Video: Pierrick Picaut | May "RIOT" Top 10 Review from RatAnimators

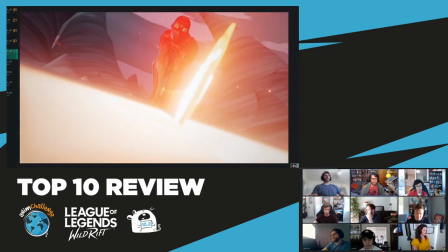3:06 You know, it goes from like white to inverse to back and what you're seeing is almost like illustratively you know like it's like almost like an illustration
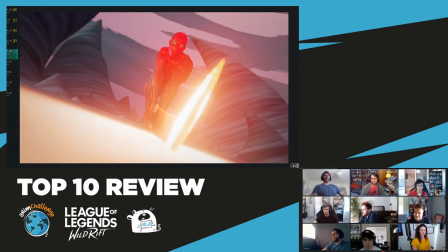3:15 where you're seeing like the the impact is like extra because you're drawing my eye to this highest contrast glowing point here and that's true a lot
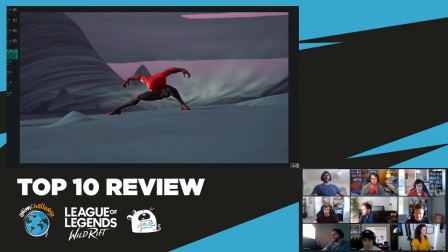3:23 throughout the animation where like the highest
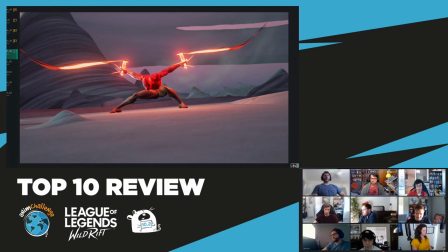3:27 uh the highest point of contrast is also the thing you want me to look at and so it's like an interesting thing that like you can like even on top of your animations you know and they do this a lot in film obviously you can use like color and contrast like draw the eye in a way that the animation itself can't do just by itself um you know
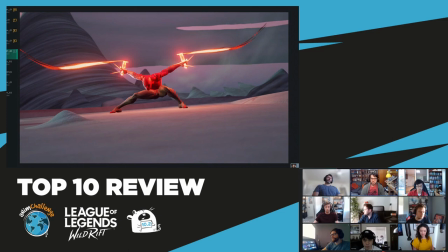3:47 you talk a lot about like drawing the viewer's eye to what you want them to see and sometimes that's just hard to do with the animation alone and you know using
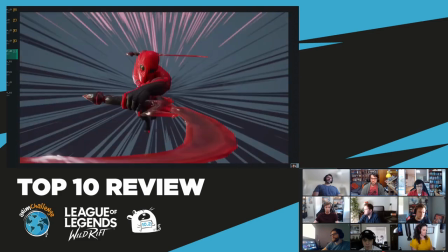3:54 all the tools available to you if you can like color and lighting
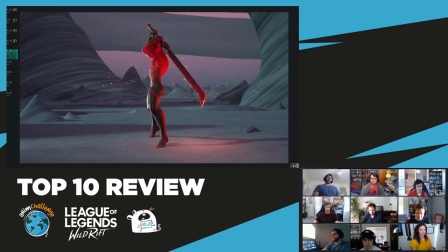3:59 um are tools that a lot of these entries didn't take advantage of and i understand that it's like it's freaking hard to do all that extra work it's hard to make like an animation and then also make it look like an illustration but you are missing out on some of the tools available to you from like a cinematic perspective if you don't dip into some of those other tools so
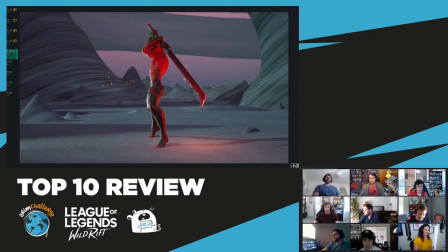4:21 i do gotta just pursuant to the silhouette thing i do gotta call out just the one moment
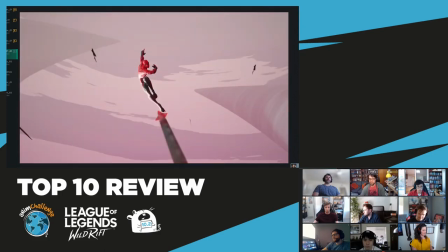4:27 uh the the elephant tangent in the room right here um
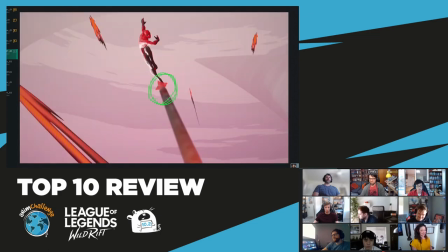4:32 you know motion pose is great but just ah i wish it was separated um but that's you know i know that's a little but that that's that's the one thing that stands out too with them from that and i immediately saw it
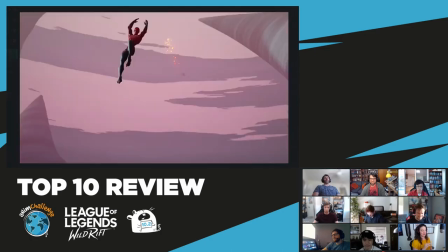4:45 i feel like even on like first read through that was like the one thing that everybody immediately saw about this is is that one
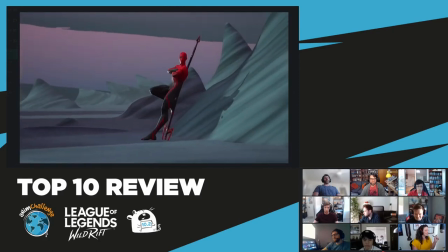4:52 moment um like him just being like this much to the left perfect
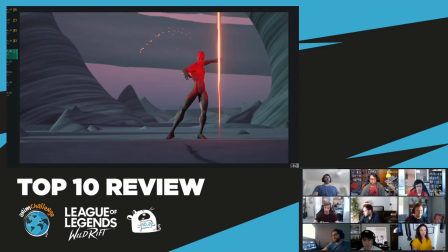5:03 this might be extremely personal but my eyes are very sensitive to
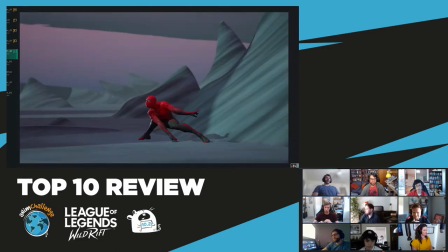5:08 flashes and there are a lot of really bright full screen flashes and i scrubbing through this i can't do it i can't watch it multiple times like i could other animations like i said that might be very personal but just something to keep in mind
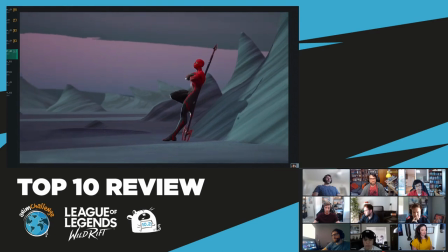5:22 that's a really good note yeah general accessibility of your animation i think could be really important good
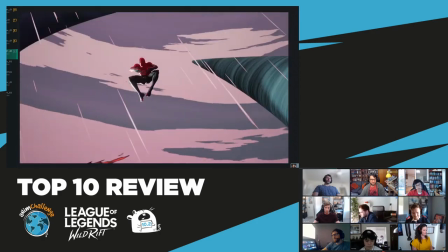5:29 call out tyler i'll just go really quick because i have just a few tiny thoughts but just in case anyone else wants to talk because we're going to speed this up a
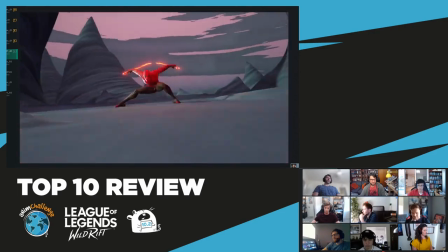5:36 bit i really think this is just all out awesome like there's so much shit going on it's just like you know next level but i feel this pose
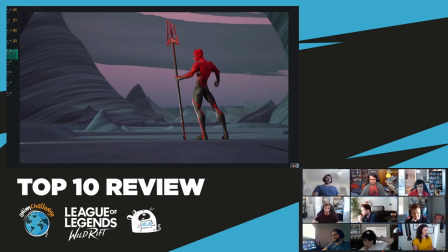5:43 at the end here it just bugs me because it's just kind of pushed a little bit too far and like it feels like he's almost holding himself up instead of like standing cool and the way you can solve that is just by you know toning it down just a little bit or maybe you know
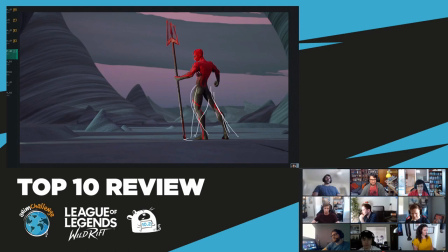5:58 maybe doing an a-shaped pose here instead um just so it doesn't look as like uncomfortable almost because it's really good when you push the push the waist out and you go for that like dynamic pose but i feel that it's just pushed a little bit too much here and it almost feels like at any point he's just kind of going to fall over.
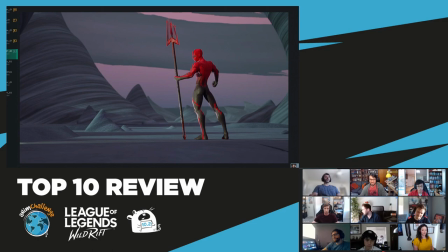6:16 That's just kind of my opinion and that's kind of the only thing personally that I thought was just a little bit off. You've got to kind of know when you're pushing a pose a little bit too much. I feel this one has just pushed a tiny bit too much and that he's almost sort of about to fall over.
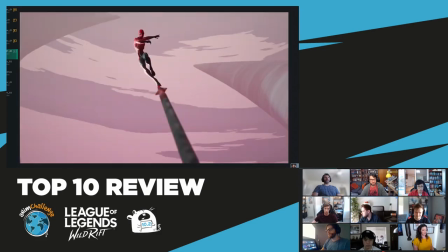6:29 But overall, like, just all out, the way this is composed, the way the camera works married to the action, the camera shakes, it's just really nice.
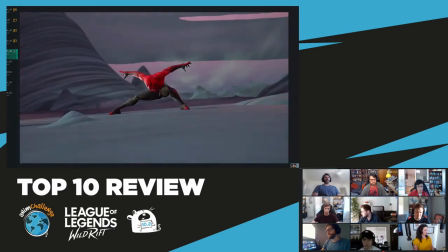6:37 And this little zoom in here on this landing,
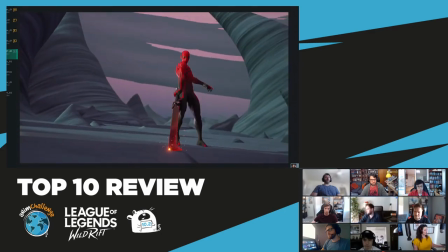6:41 so great. it's like really really well done yeah the one uh small thing i was going to say is about this
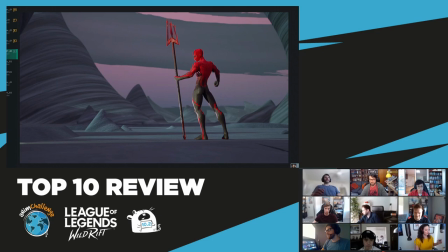6:48 same moment um it'd be good to get a little bit of a breathing idol in here we get a little bit of just like this head and shoulder action moving back and forth there and it doesn't feel dead because the background's moving um but because you're sort of going into this very
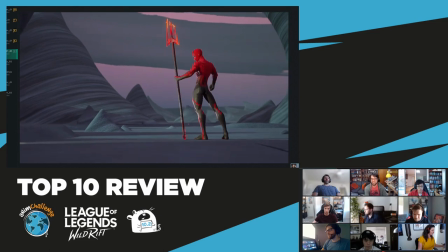7:03 very static uh idol pose this is also like the one moment that i see like everything kind of stops moving and his hips and booty like really like landing that hit but I really noticed how separate from his body that that booty pop-up
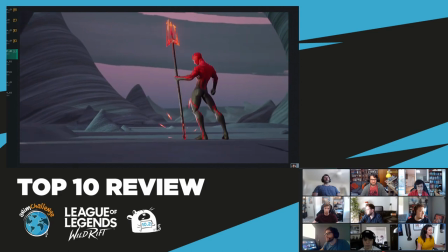7:20 motion is here specifically in those in the hips uh feels like a little bit like goop just just that one last thing so maybe if he was going into like like like one last little breath before like fully relaxing or something I wouldn't notice it as much but because everything else is kind of slowing to a halt i'm
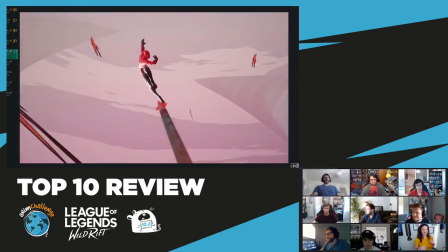7:38 like that booty has a mind of his own and that's that's the only moment that i really know i had a small thing at
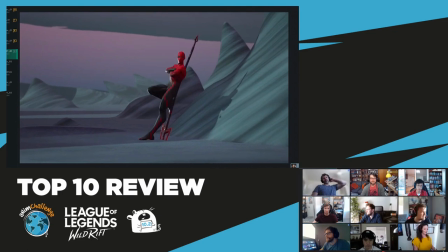7:46 the start rather than the end uh some of this felt a little rushed like i feel like i wanted more time on when he looks like even just two friends
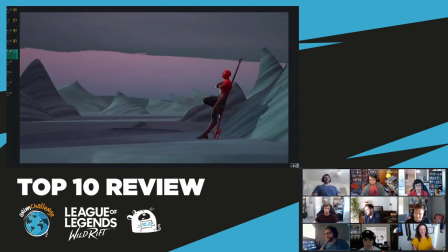7:54 it's like it's like everything's like it's like everything happens so quickly you know it's like i just wanted like an extra two frames
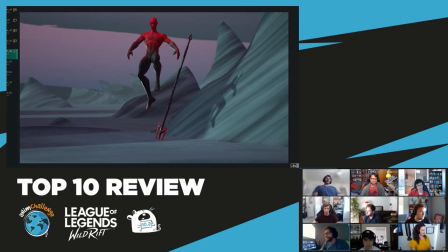8:02 at this point maybe it's like as soon as he sees it he's straight into this and also this pose is a bit off to me it's a bit like everything's just like his hands and his hips are all very in line and they stay in line from like here and then they come
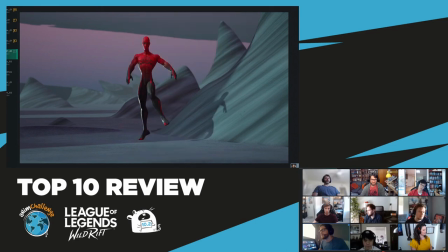8:20 down together too there's no offset with the arms or anything so maybe just it feels a little bit too too tight to me maybe that's just me but it would have been nice to have a little bit of overlap as he comes down on the arms and and then it swoops into the next part.
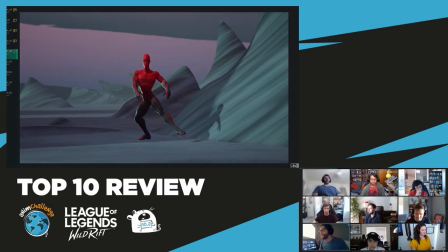8:37 It just hits this pose, and it's just not really sure. It's not really a pose I've seen before in the air. Yeah, so maybe just spacing it out a little bit more so it wasn't so brushed.
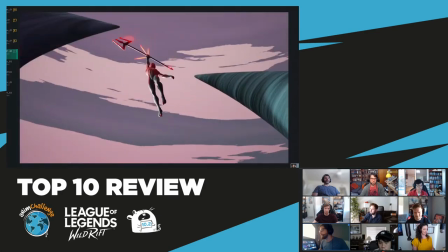8:53 But overall, yeah, like everyone else has said, it's great. Love it. I love that distortion on that weapon up there too. It's a really slick way to help. Yeah, this bit. Yeah, to help. This weapon feels so cool.
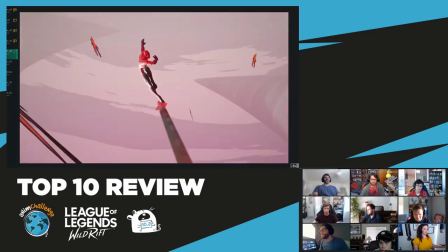9:04 If I'm not mistaken, I think you also rigged this character. Oh, sorry.
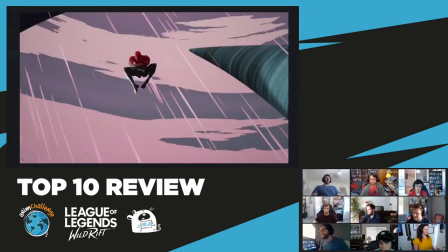9:10 Who's I stealing that from? Oh, sorry. Go ahead.
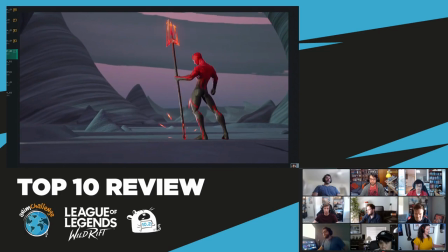9:12 Oh, I was just going to say, like, this end hit, I love that, like, you've added wobble to the bottom and the top separately. Like, it's not like it's moving around. It's not like his hand is wobbling. It's like the reverb through the weapon feels so good on that hit.
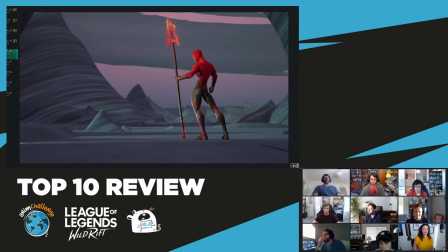9:28 I feel like I never want another weapon that I'm doing the you did the sculpt as well oh my gosh triple threat crazy, beautiful that's wild really amazing work I'm going to keep it moving
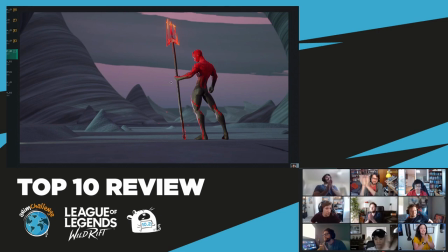9:45 everybody rats in chat amazing work amazing work love it